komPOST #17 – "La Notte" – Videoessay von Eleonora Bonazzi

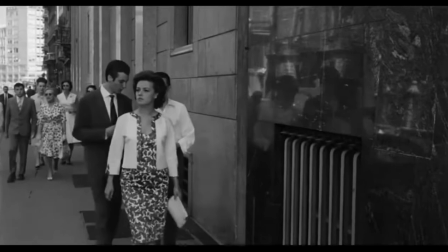(4:10)
Diese Strömung des neorealistischen Kinos des Widerstands gegen das faschistische
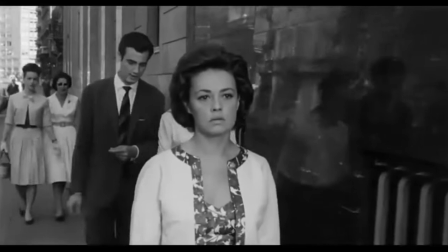(4:15)
Regime und der Wiedergeburt nach dem Ende des Zweiten Weltkrieges nahm sich vor,
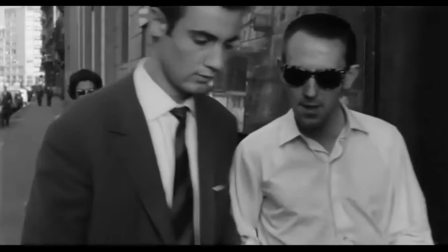(4:20)
reale Menschen in realen Alltagslebenssituationen zu filmen und praxisnahe soziale Thematiken anzupacken.
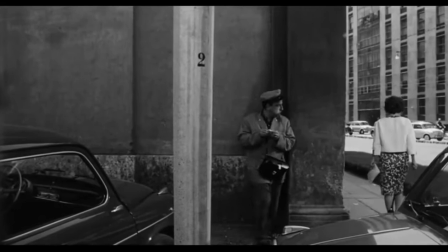(4:28)
Die Grundväter des Phänomens, wie Visconti, Rossellini, De Sica und letztendlich Antonioni selber,
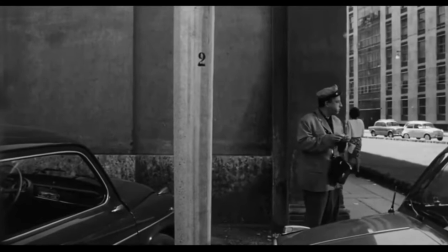(4:35)
strebten nach einem Film der Porträtierung einer ungeschminkten Wirklichkeit.
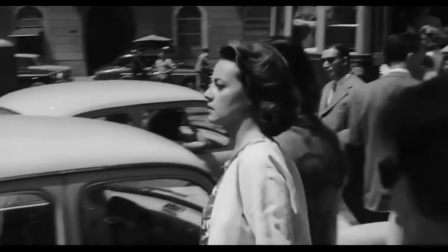(4:42)
Antonioni schiebt sich jenseits und wird auch vom sowjetischen Kino der 20er
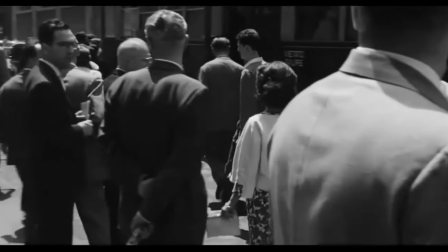(4:47)
Jahren von Eisenstein und Pudovkin und anderen innovativen Filmmontage stark beeinflusst.
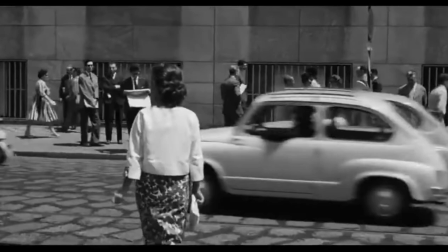(4:54)
Seine Filmerzählung ist in La Notte nicht immer kontinuierlich und füllt die Lücken durch starke Visualität und auch durch filmische Todzeit.
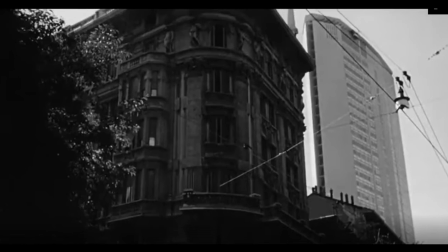(5:05)
Der Film La Notte öffnet sich zum Beispiel mit Bildern des starken Kontrasts zwischen der älteren und imposanten barocken Architektur eines Adelpalais und die Innovation vom hellen, neuen, aber auch aseptischen Hochhauses Pirelli im Zentrum Mailand.
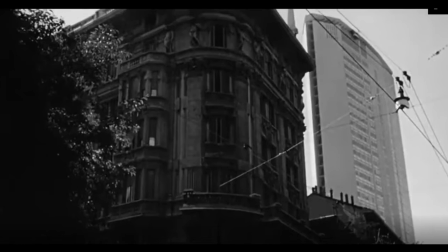(5:22)
In der Auseinandersetzung spielt die Natur, vertreten durch den Baum auf der linken Seite, eine marginale und vor allem zugewiesene Rolle, die vom Menschen systematisch gesteuert wird. Antonionis visuelle Komposition beschreibt sehr genau und ohne Worte die Unruhe einer Großstadt,
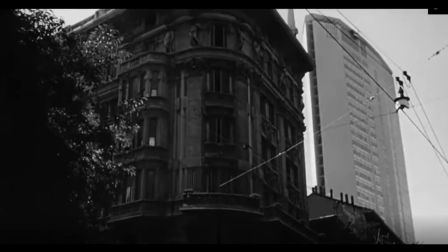(5:40)
die einer schnellen Verwandlung während der Postmoderne ständig unterworfen ist.
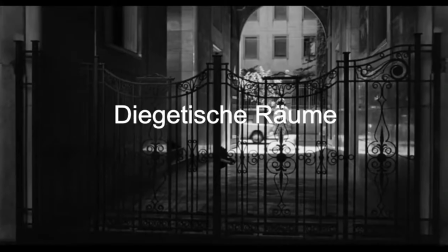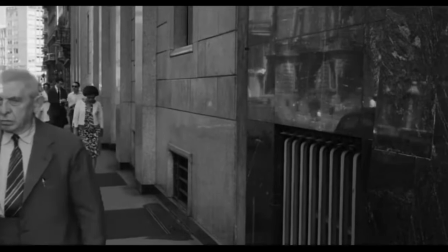(5:52)
Diegetische Räume. Die Analyse der diegetischen Räume ergibt, dass bei Michelangelo Antonioni die neue Interpretation der Kinosprache auftaucht.
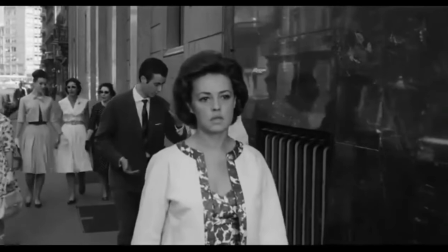(6:02)
Dies geschieht nicht nur anhand des schon erwähnten bildnerischen Architekturkontrasts von modern und alt,
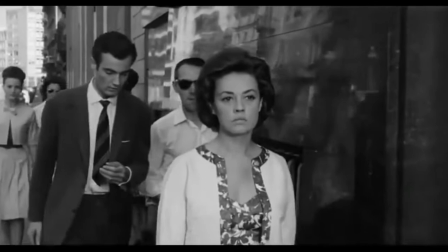(6:09)
womit die Dichotomie der Welt in schneller Änderung ausgedrückt wird,
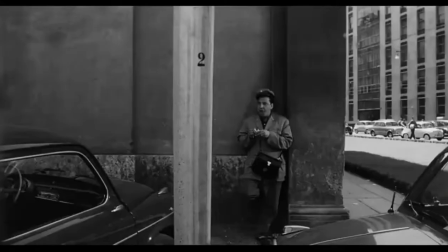(6:14)
sondern es werden auch durch die Stadtgeräusche und die Teilung des Bildes
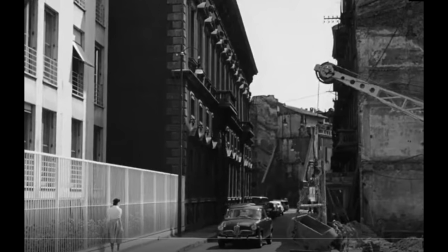(6:19)
durch Linien die Ausgrenzung des Individuums durch den Fortschritt kommuniziert.
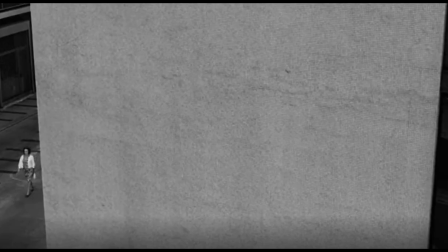(6:24)
Fast gefangen in einer dominanten Architektur, verwirklichen die Protagonisten nicht mehr im Mittelpunkt zu sein und sich allzu häufig in Sackgassen zu finden.
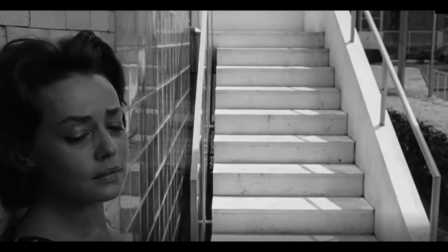(6:36)
Daher entwickelt sich die starke Krise der Identität, die eine Verwirrung im Individuum verursacht und den Menschen aus dem Weg stoßt.
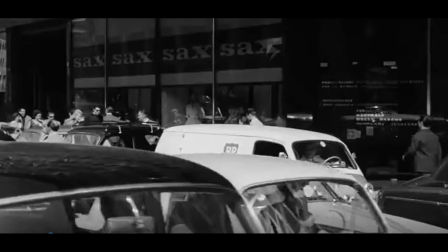(6:46)
Wie im Stadtverkehr in der Rush Hour.
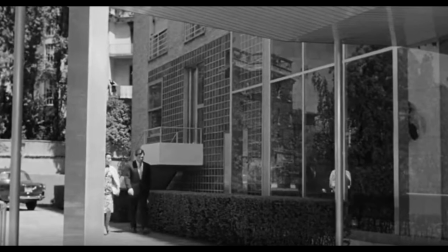(6:53)
Das Krankenhaus. Das Krankenhaus, wo das Ehepaar den gemeinsamen Freund Tommaso besucht, besteht aus Glaswänden, die die äußere Stadt widerspiegeln, sowie das moderne Hochhaus Pirelli, neu, hell und aseptisch.
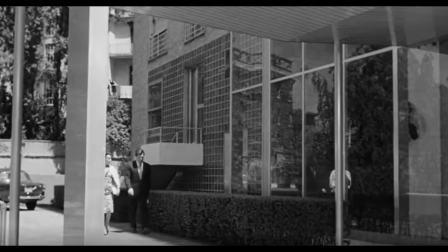(7:09)
Der Raum passt zu Marc Augers Definition von Nicht-Ort, das heißt eine Räumlichkeit, die weder eine eigene Geschichte noch eine Identität besitzt, bloß nur einen Zweck, und seine Besucher werden Konsumenten, Kunden, Reisende, ohne eine genaue Individualität.
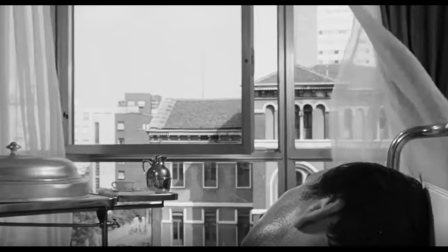(7:27)
In dieser Hinsicht fühlen sich die Figuren im Krankenhaus noch verlorener als normal, und sowohl Tommaso als auch Lydia schauen aus dem Fenster heraus,
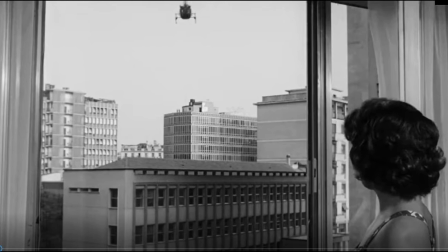(7:36)
damit sie einen Ausweg bzw. eine existenzielle Antwort erlangen können, die ihr spirituelles Unbehagen heilen kann.
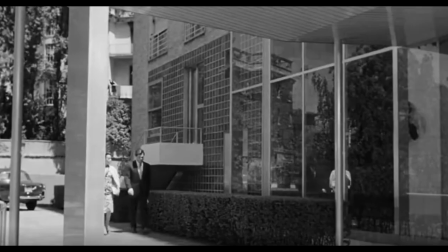(7:46)
Die Nicht-Ort-Situation, immer verbreiteter aufgrund der Industrialisierung und der sogenannten Hypermodernität, bringt die Figuren darüber zum Ausdruck, auch einmal Malaise zu bekommen und sich andere Szenarien vorzustellen, so wie Tommaso, der, kurz vor dem bitteren Ende,
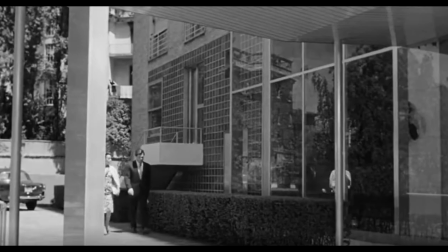(8:04)
an das denkt, was bei ihm anders hätte laufen sollen und damit an seiner eigenen Identität zweifelt.
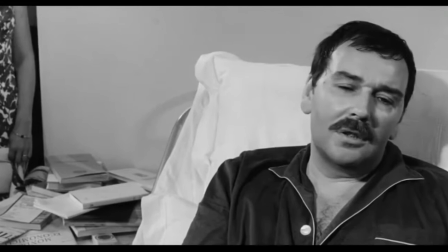(8:13) Hai fatto benissimo. Ich will jetzt niemanden sehen.
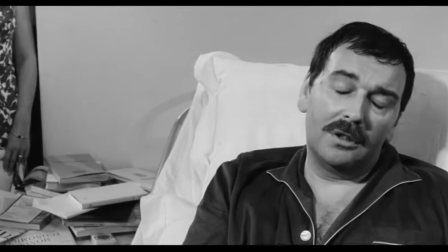(8:17) Es ist unglaublich, wie man von einem gewissen Moment an keine Lust mehr hat, das Theater mitzumachen.
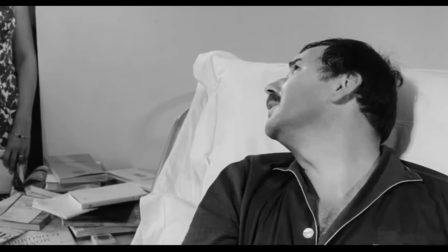(8:22) Mit euch ist das etwas anderes. Euch habe ich ja erwartet.
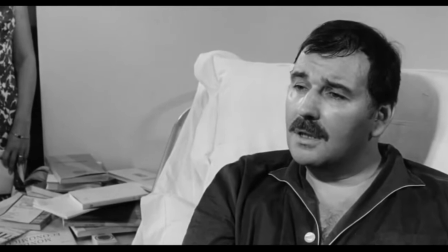(8:29) Ich sehe jetzt alles in merkwürdiger Klarheit.
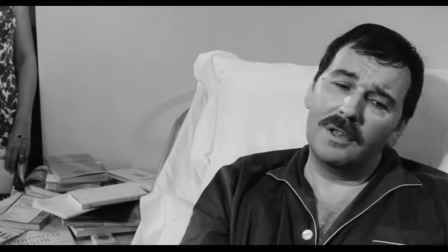(8:34) Und es belastet mich der Gedanke, dass ich euch so manchen Abend verdorben habe durch meine Anwesenheit.
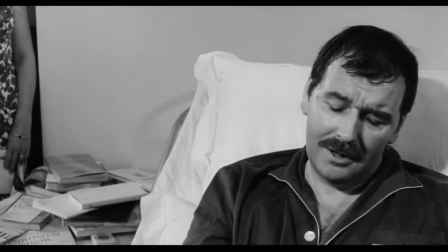(8:39) In eurem Haus, in dem man sich allzu wohl fühlt. Es ist auch dein Haus. Ja, das weiß ich.
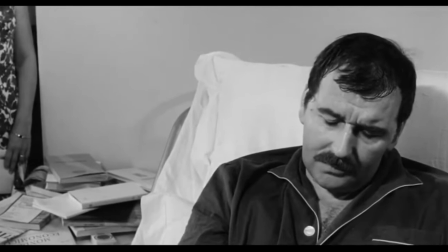(8:48) Man versteht schließlich so mancherlei, wenn man etwas allein ist. Und wie unendlich viel bleibt mir noch zu tun.
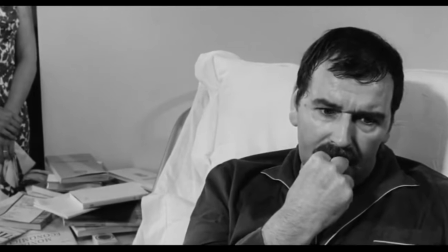(8:57) Mir kommt der Verdacht, dass ich das versäumt habe, was mein eigentlicher Auftrag ist. Ich hatte nicht die Kraft, meinen Weg zu Ende zu gehen.
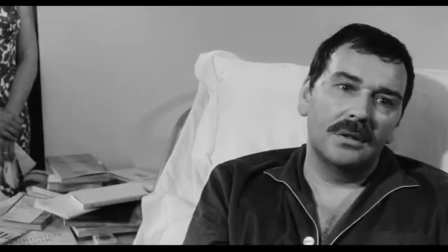(9:08) Oft habe ich mich damit beruhigt, dass ich mir sagte, es fehlt mir einfach die Intelligenz dazu.
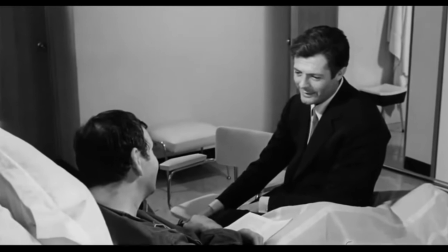(9:12) Wenn du schon so redest, was soll ich da machen? Dann müsste ich ja meine Schreiberei aufgeben und mir einen vernünftigen Beruf suchen.
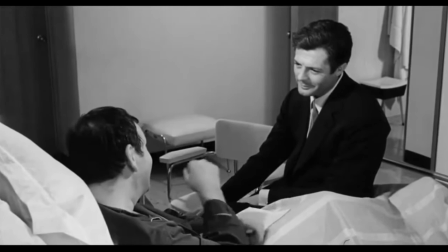(9:17) Ja, aber ich glaube, du sagst das bloß als Koketterie. Ach, es ist ganz gut, wenn man sich mal richtig beschimpft.
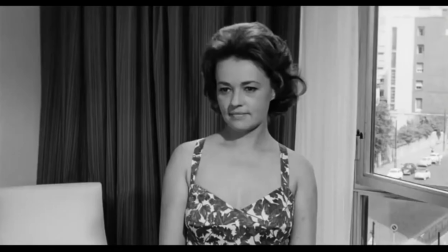(9:22) Das rückt die Dinge wieder ins rechte Lot. Dann fängt man wieder von vorne an.
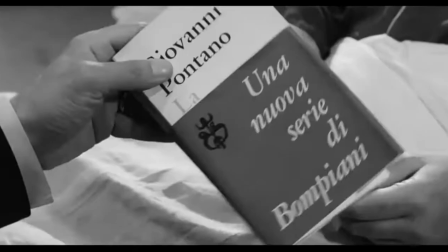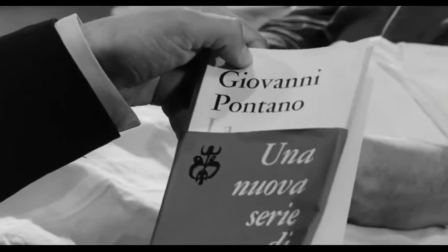(9:31) Was denn? Das hast du dir gekauft?
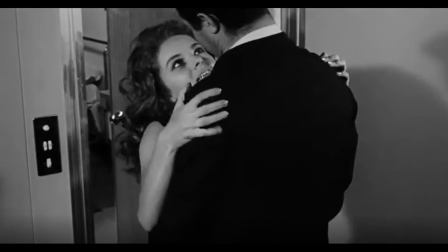(9:36)
Das Gleiche passiert auch mit Giovanni Pontano, der von einer Patientin im Krankenhaus verlockt wird. Er täuscht sich und glaubt, dass die Frau ein Gefühl für ihn hat, bis zum Punkt, dass er Verkehr mit ihr gehabt hätte, wären die Krankenschwester nicht eingesprungen.
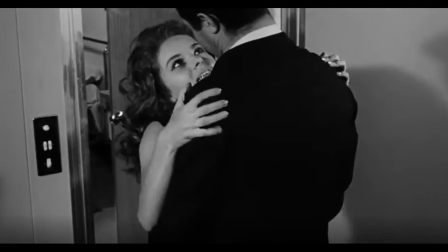(9:52)
Giovanni ist nach dem Besuch im Krankenhaus sichtlich erschüttert und realisiert einen Ausweg aus der Gefangenheit seines Alltags durch die Patientin als Eskapismus gesucht zu haben und fühlt sich weiterhin entfremdet,
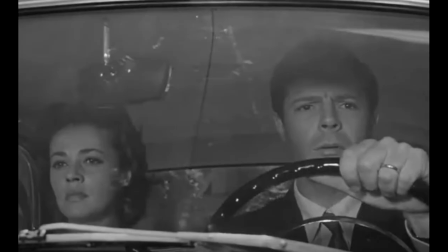(10:08)
auch wenn er mittlerweile außerhalb des Nichtortes ist. Draußen in der Stadt. Pontano erzählt seiner Frau, wie er von der Patientin im Krankenhaus verlockt worden ist, und die Gleichgültigkeit in der Reaktion der Frau verrät den Mangel an Interesse für eine Ehe,
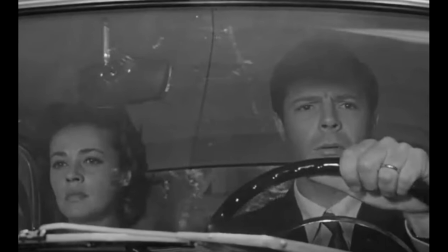(10:26)
die ihr Fundament verloren hat und auch nur noch eine Fassadenrolle spielt, genauso wie die spiegelnden Glaswände des Krankenhauses.
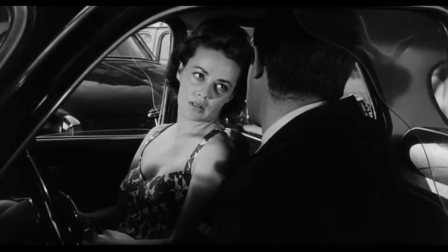(10:40) Lydia, ich muss dir etwas erzählen, was du sicher nicht gern hörst. Muss das unbedingt jetzt sein?
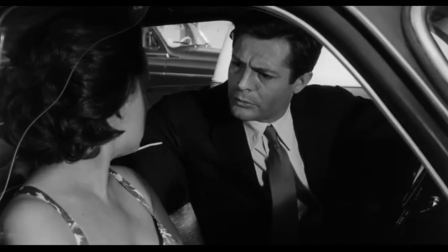(10:45) Ja, es muss jetzt sein. Es ist mir eben etwas passiert. Etwas, das mir sehr unangenehm ist.
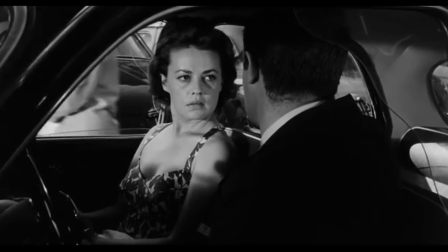(10:51) Da war wieder das Mädchen. Was für ein Mädchen? Das Mädchen auf dem Flur.
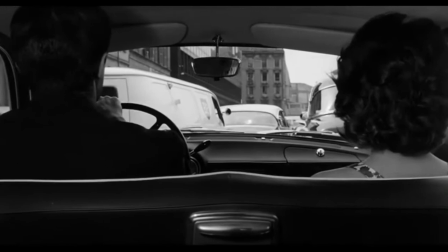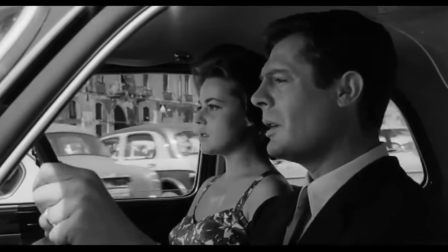(11:04) Als ich ging, kam sie aus ihrem Zimmer und sprach mich wieder an. Ich verstand zunächst überhaupt nicht, was sie wollte.
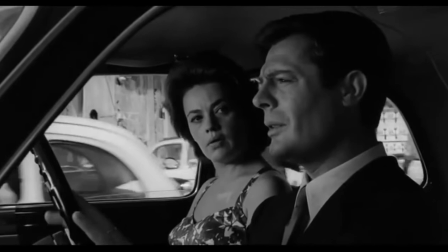(11:09) Du bist in ihrem Zimmer gewesen. Sie klammerte sich an mich mit einer bestialischen Verzweiflung, die mich völlig verrückt macht.
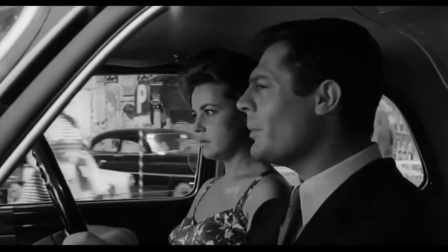(11:15) Warum sagst du denn, das wäre dir unangenehm gewesen? Aber verstehst du nicht, ich war von diesem verzweifelten Ansturm einfach überwältigt und irgendwie hatte ich ein sinnloses Gefühl von Verantwortung.
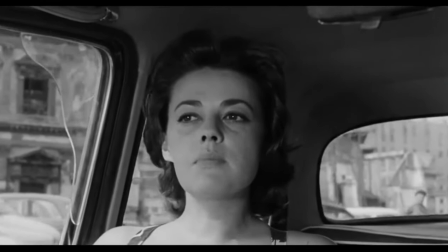(11:23) Es war grauenvoll. Dann kamen die Schwestern dazu. Das war doch ein Erlebnis, aus dem du eine wunderbare Kurzgeschichte machen kannst.
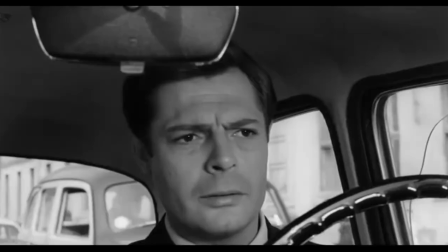(11:28) Titel: Die Lebenden und die Toten. Weiter sagst du nichts dazu?
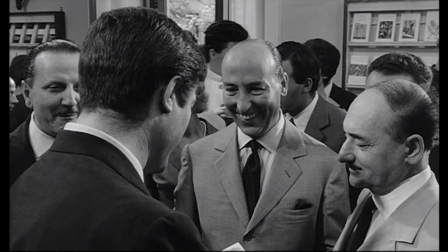(11:34) Was soll ich weiter dazu sagen?
Auch während der Buchpräsentation entsteht eine Nui im Hintergrund, die eine Karikatur des Intellektuellen im Elfenbeinturm mit sich bringen soll.
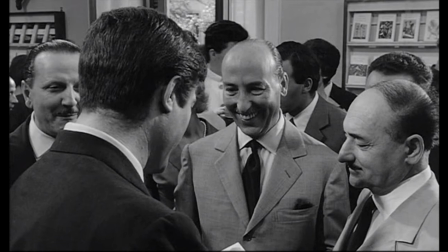(11:48)
Im Raum der Präsentation beim Verlag Bompiani wird es im Menschenmeer sehr laut und die Kommunikationsprozesse durch Worte werden beeinträchtigt. Ganz nach dem neorealistischen Motto, dass die Kommunikation durch Sprachakte nicht mehr effizient ist und somit die Botschaft beeinträchtigt.
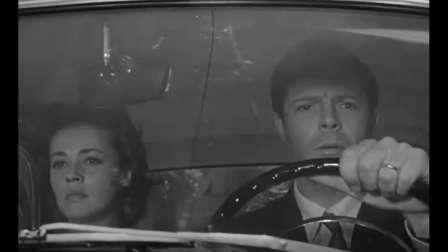(12:08)
Durch die Anwendung von geraden Linien sowie diejenige, die sich am Autoglas zwischen Mann und Frau zeichnet, teilt Antonioni die Inkommunikabilität zwischen den beiden mit, die sie dazu bringt, am Nachmittag verschiedene Wege zu gehen.